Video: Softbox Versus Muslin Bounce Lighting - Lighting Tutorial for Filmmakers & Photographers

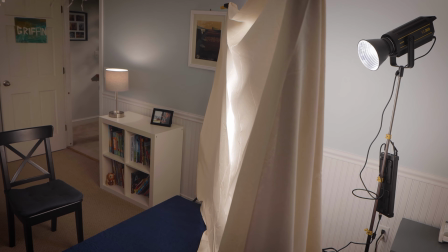Now let's see what happens when we shoot light through the muslin instead of bouncing light off of it.
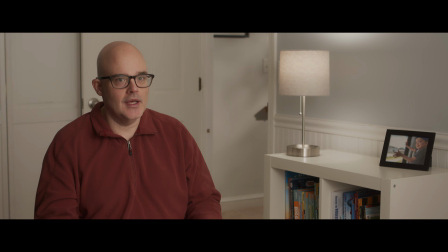This also creates a nice diffused look. Maybe not quite as soft as using the muslin as a bounce, but still very soft.
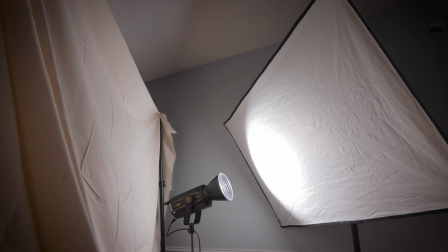Let's try another scenario. This time we will bounce light off of the white side of our reflector
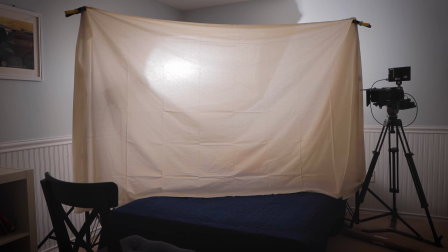and then it will travel through the muslin and onto our subject.
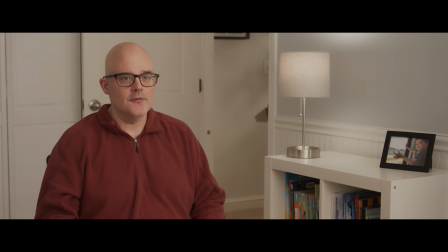This creates very soft light. Our shadows are super soft. The only negative side to this approach is that it eats up a lot of the light's power.
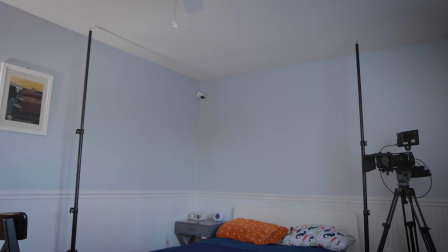Having a bright light is very helpful. Finally, let's remove the muslin altogether and use a traditional softbox.
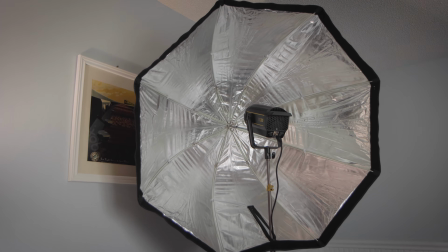This softbox bounces light into a silver umbrella, and then the light travels through white diffusion material.
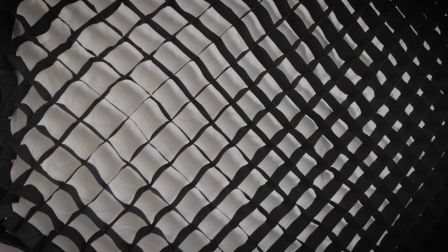To keep the soft light more directional, I've attached a honeycomb grid.
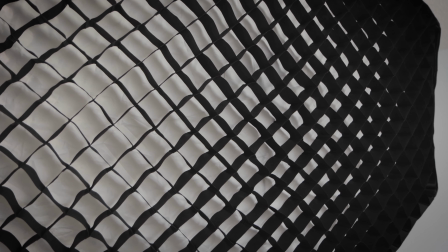This keeps the light from spilling all over the background of our shot.
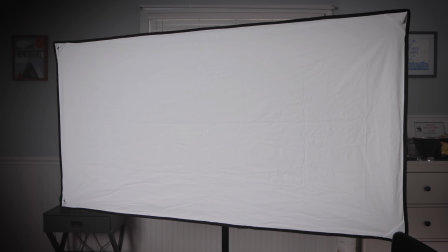I've also placed the white side of the reflector near the chair as a fill light.
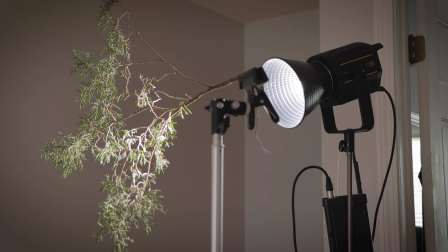Because this light is not as warm as the bounced muslin light, I'll take the orange gel off of our background light so the color temperature of all the lights match.
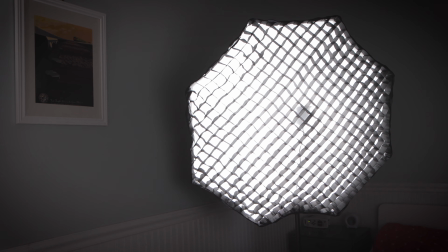Because the softbox is not spilling light everywhere, the shot is a little more dramatic in my opinion.
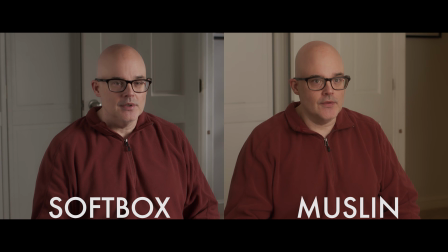The light coming from the bounced muslin was harder to control. This is not a bad thing, it's just different.
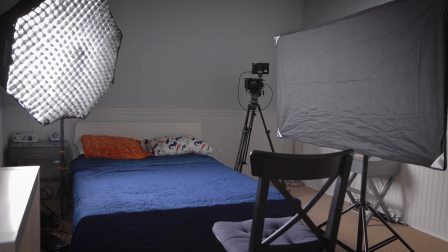Another look, another option. Finally, I'm going to go for a very contrasty look.
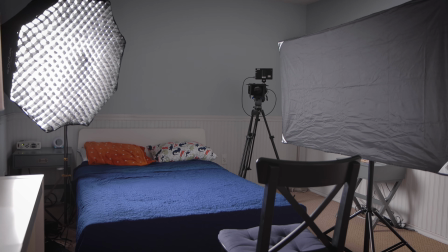Instead of using the white reflector as the fill, I'm going to use the black side to deepen our shadows.
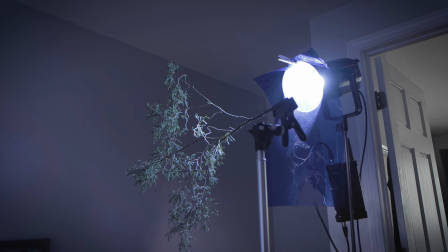This is negative fill. I'm also going to add a blue gel to our background light to give it a moonlight look.
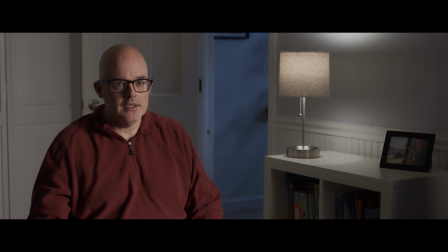It's yet another look we have created by just making a few adjustments. Well, that concludes this video.
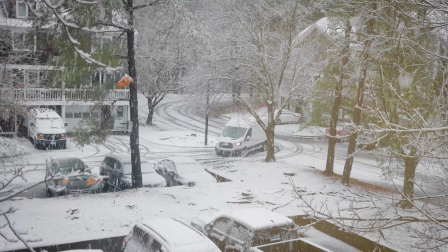I hope that you found it useful. Thanks for watching. Please like and subscribe.